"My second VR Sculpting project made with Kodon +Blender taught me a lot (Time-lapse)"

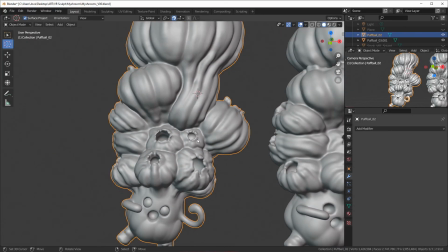Anyway, you see me here looking at how the original model looked versus how these
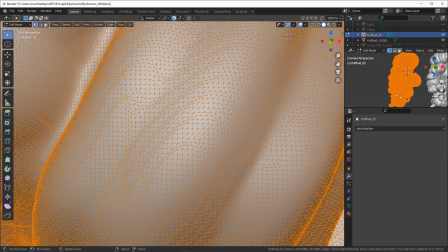cleaned up models looked like once I've run them through instant mesh and it's so clean.
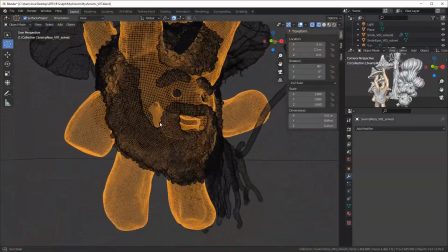You can see how this topology allows me to actually go in and do proper unwrappings this time.
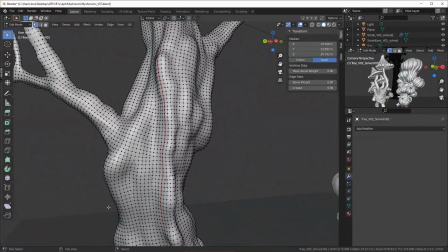Last time on the spooky project my... well let's
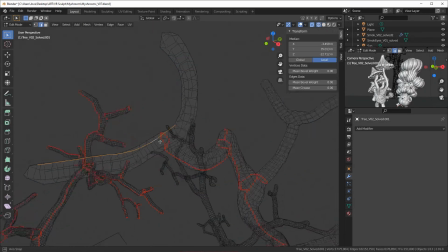just say my UV work left some things to be desired
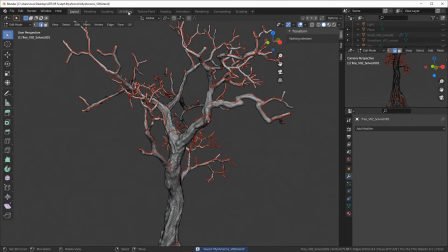but this time I'm actually making some proper UV maps
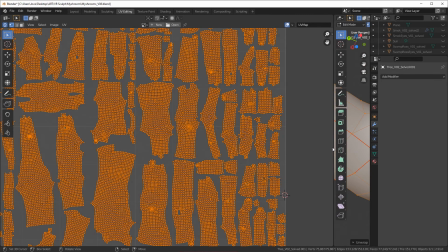and And I'm also using UV Packer 2 in Blender,
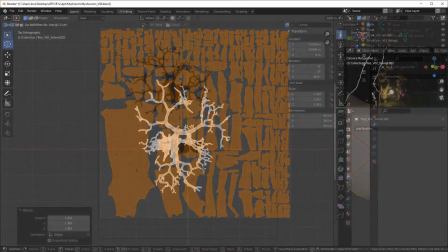which is this fantastic little plug-in that I found while working on this project.
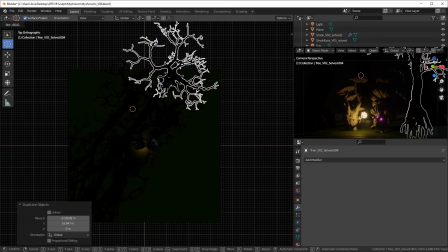Same goes for Instant Mesh. I had no experience with it before, starting to look into how to clean up these models with
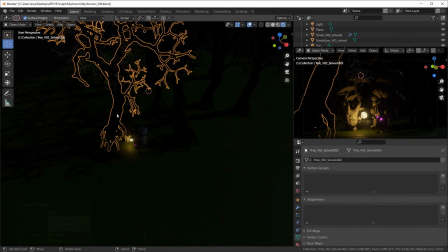the little issues they have once they come out of Kodon. And, of course, I gotta mention, Kodon is an early access software still,
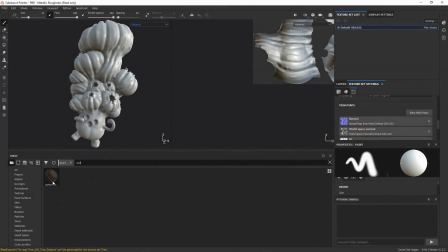so I'm sure they're working on fixing these little kinks that's worked in here and there.
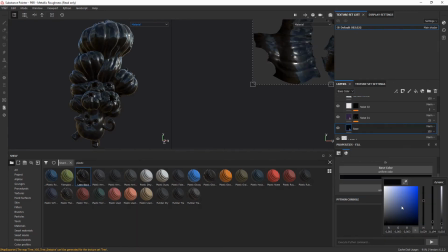And overall, I'm a huge fan of Kodon. I'm so glad that tools like this exist.
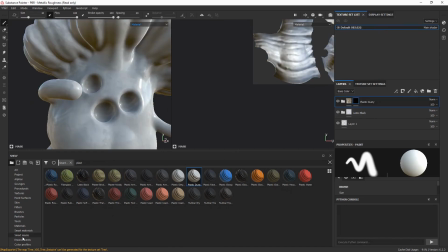And here you can see me working on the texturing for Smok, of course. and I... well there wasn't really any good preset
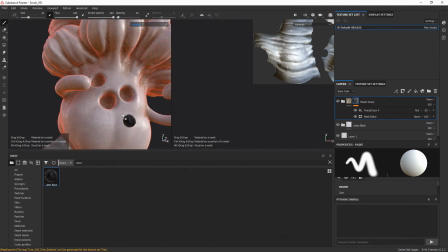materials for what I wanted which is a sort of...
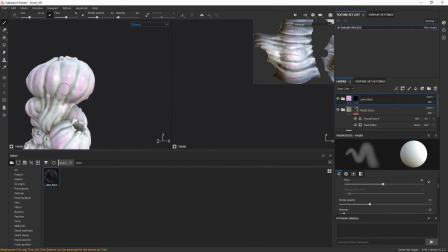I don't want to say slimy... this wet surfaced mushroom yeah right so I actually ended up going with a latex
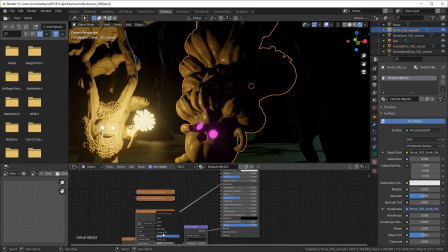material which I then tweaked changed the coloring added some grime in the crevices and so on
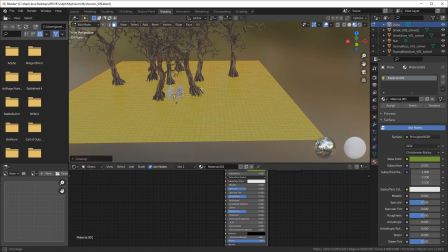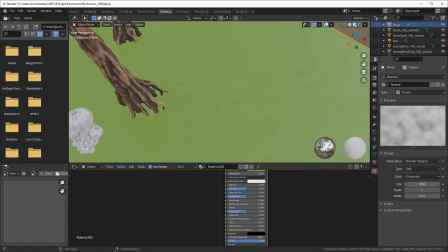And now I've moved on to the ground.
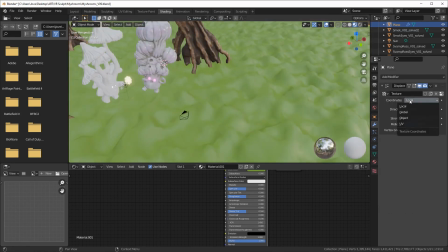I'm just using this simple generated cloud texture with a displacement modifier.
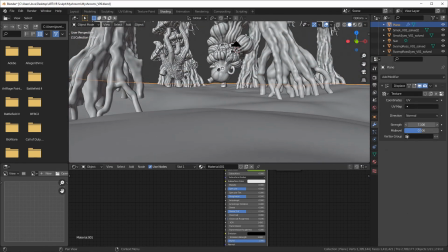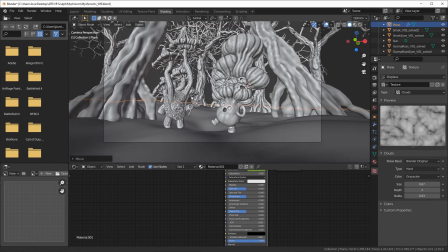And making some tweaks to make sure that the character's feet are actually touching the ground.
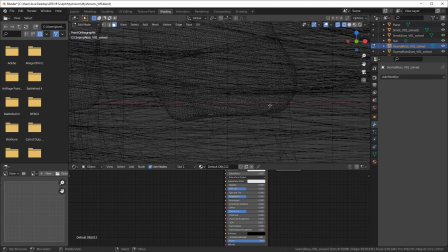And after this I ended up using a hair particle system in Blender to create
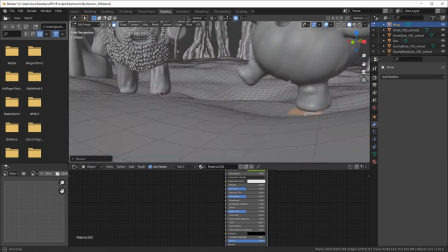this sort of thick moss or almost grass that's covering the surface.
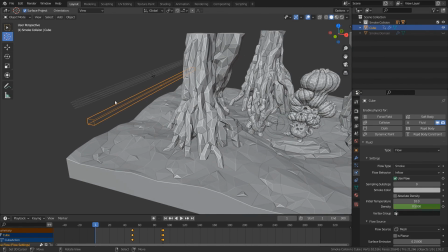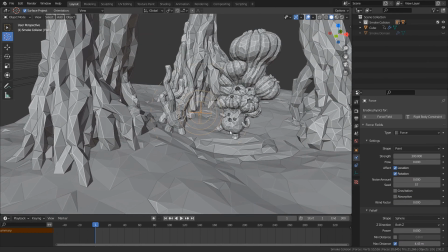I also wanted to do some volumetrics which... well this sort of mist cover and here I'm experimenting with using a force field to push away the smoke.
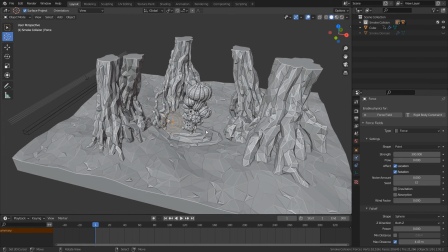I wanted this sort of a bubble effect,
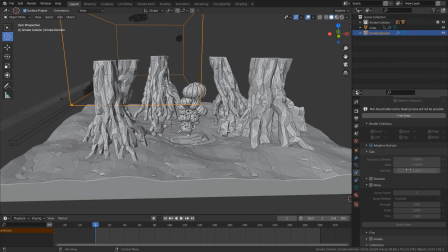almost like the light is displacing the smoke and as you can see
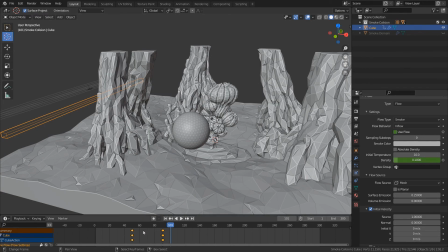force modifier probably not the way to go. Instead I moved to actually just putting in a hidden collision sphere and this gave a lot a result that I was a lot happier with.
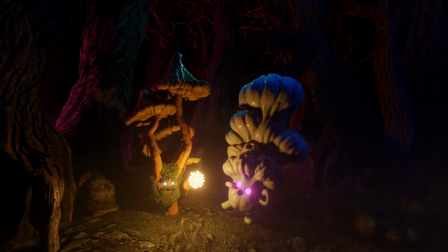You can see the fog is moving around this area by the flower.
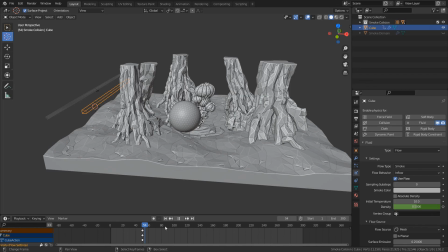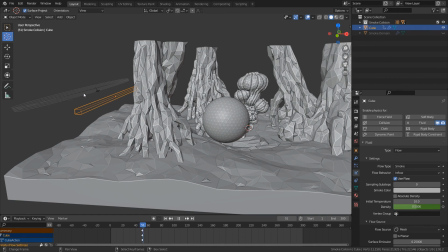After tweaking the settings for a while I started to get a better
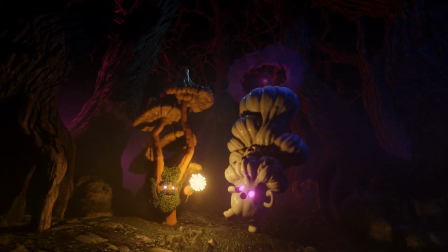fog that's more what I was looking for this flowing,
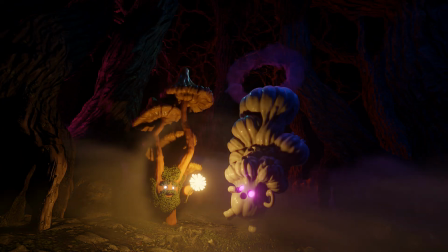slow, atmospheric, here we go, that this is where I'm starting to feel happy with it.